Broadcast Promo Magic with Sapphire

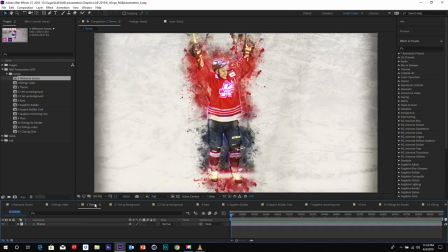(0:11)
so let's talk about the theme that was set up for this so here's the look that was approved the look is basically an energetic look kind of grungy and pinny look that it's going to be emanating out of our hockey players so we decided like once we looked at the style that the sapphire plugins were going to be the really good way for us to
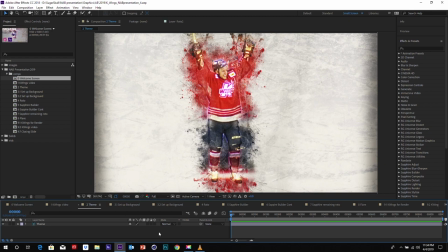(0:29)
portray this and way to combine their power use in after effects so let's move on to see how we're gonna set up this
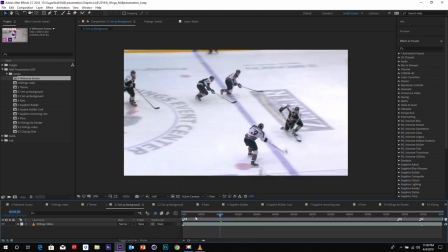(0:37)
project the beginning is we're going to set up the background so first we have we begin with our but basically our plate a video plate here you have
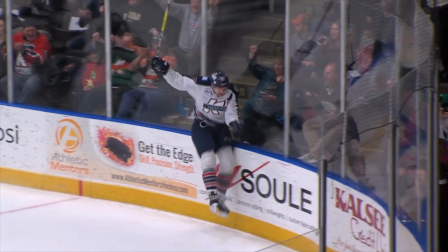(0:45)
the video that the k-wings provided for us it's clean no effects on it you know these were basically our base plate of everything but
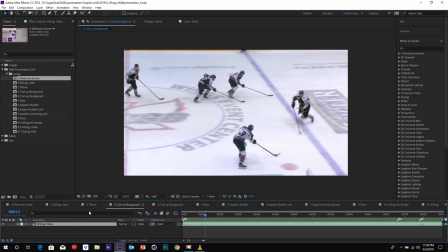(0:54)
first we want to do is kind of grunge it up go back to the theme that we're looking at and you know we want to get all the scratches and all that noise in
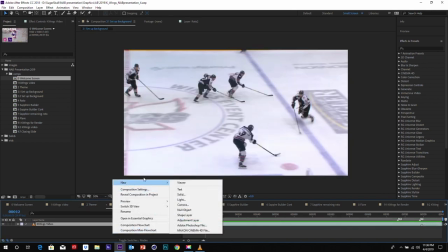(1:00)
it so to begin with that i'm going to add a brand new solid i'm going to call that film
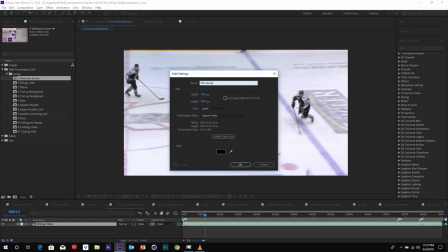(1:06)
damage because that's what we're doing and of course going to load a
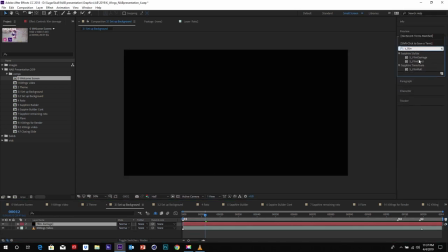(1:11)
sapphire film damage and add it to our layer one thing we really like about the boris effects and sapphire effects is just how many settings they have we can really dial in the look that we're really looking for specifically and
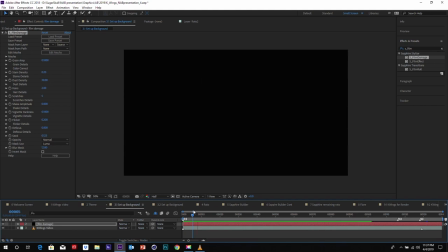(1:28)
really just uh it's almost like all the settings we need so you can see right now this is what's happening with the film damage we really want to just like increase that noise and the settings that really end up working out for us is we turned off their stain density our dust density
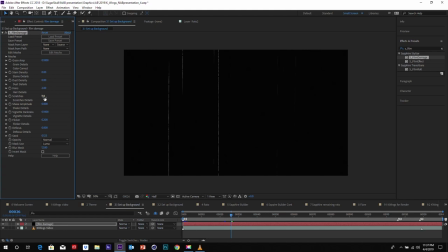(1:42)
i want to increase our scratches quite a bit from 5 to 114 so from here you can see how many more scratches we're having and it's just a you know a lot better for the look we're looking for and of course you do want to see your footage below so we're going to
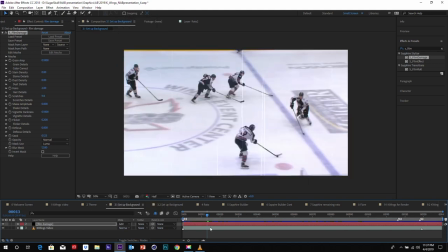(1:57)
turn the mode into add and we have it here we have it
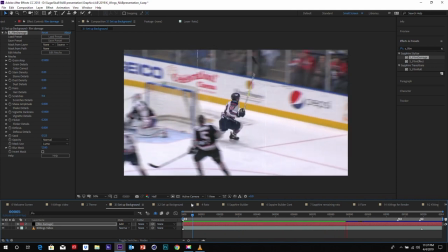(2:02)
that scratches into footage step one success and then let's
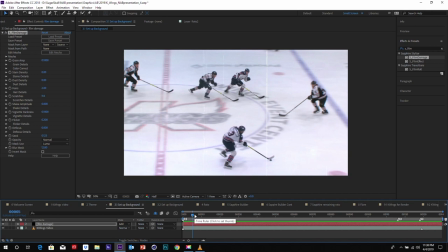(2:07)
going to set up we're going to add some more layers that we set up in during our theme and we do that in our next step right here and setting up
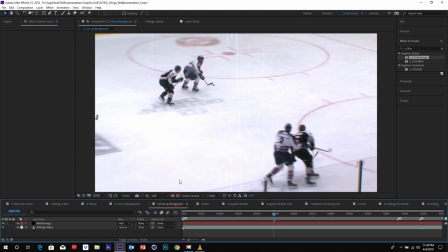(2:16)
the background so here i'm gonna unhide some layers
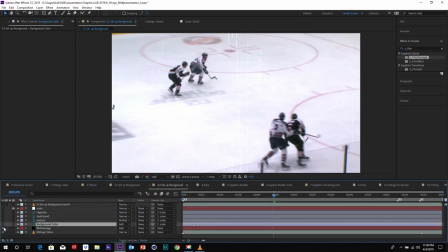(2:20)
so what i'm adding is a background color is an ad so it's kind of a bloom it gives you a little
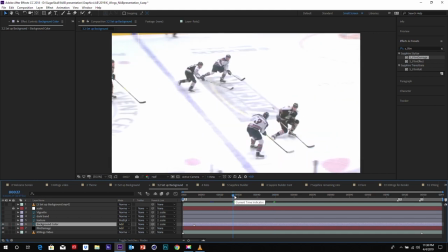(2:25)
just kind of blooming the whole footage i've got that
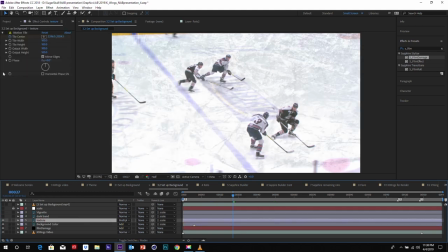(2:30)
uh grunge texture that i had on before right on top we're putting a little dark band on it that makes it just uh so it's not all even everywhere and then a vignette one thing we're also kind
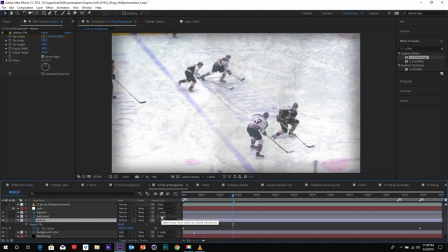(2:42)
of doing on this texture if you see right here we're adding a motion tile i'm here the the keyframe so it kind of actually moves right now i have turned off but i want to see i want it to move when the camera moves throughout uh throughout the scene because right now at the moment you just say stays
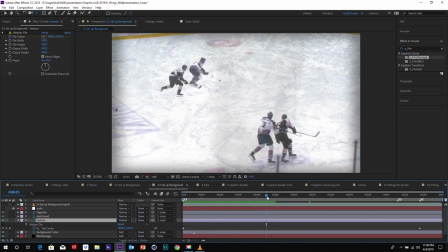(2:56)
right still it just kind of like it's like you were lazy about it didn't really care to composite correctly so once we have
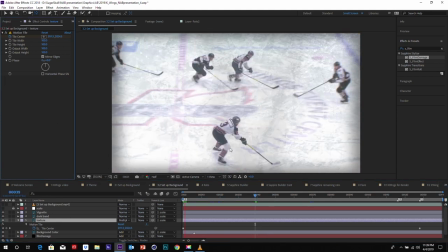(3:03)
like a motion tile it travels much better with the footage i have a quick uh pre-render that i have right here to show you uh much uh more real time how that texture actually moves with our composition all right so now that we have that base look we're going to move on
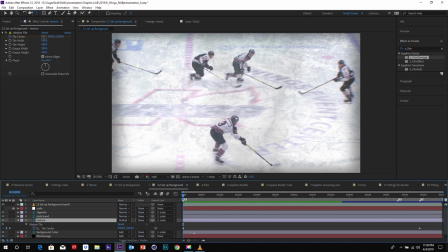(3:23)
to how we're going to set up our effects so to do that we need to rotoscope all of our players and the puck and everything
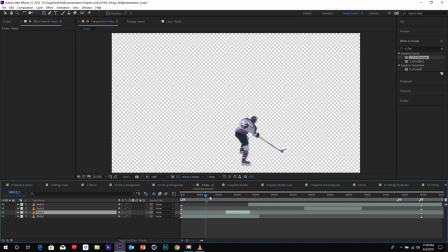(3:30)
out and luckily with the magic of television here we go voila we're done of course if not it's never that easy to do it it takes you know this project takes kind of time intensive but one good news is our project is uh it's kind of really grungy apparently
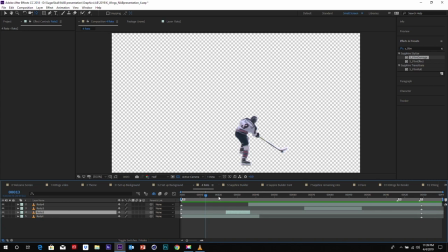(3:46)
so we don't need to have a super tight rotoscope we have a little bit just a little bit edging on it and you can see if i turn off this you can
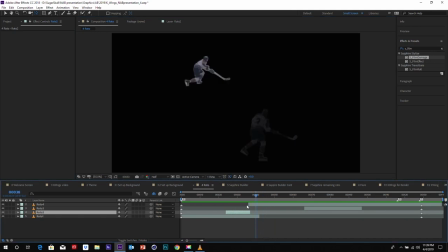(3:53)
see it's not totally perfect you still have a little bit of um a little bit of mess with it which is fine because uh that actually kind of adds to the the stress that we need to add to this all right so now that we have our roto done we're going to actually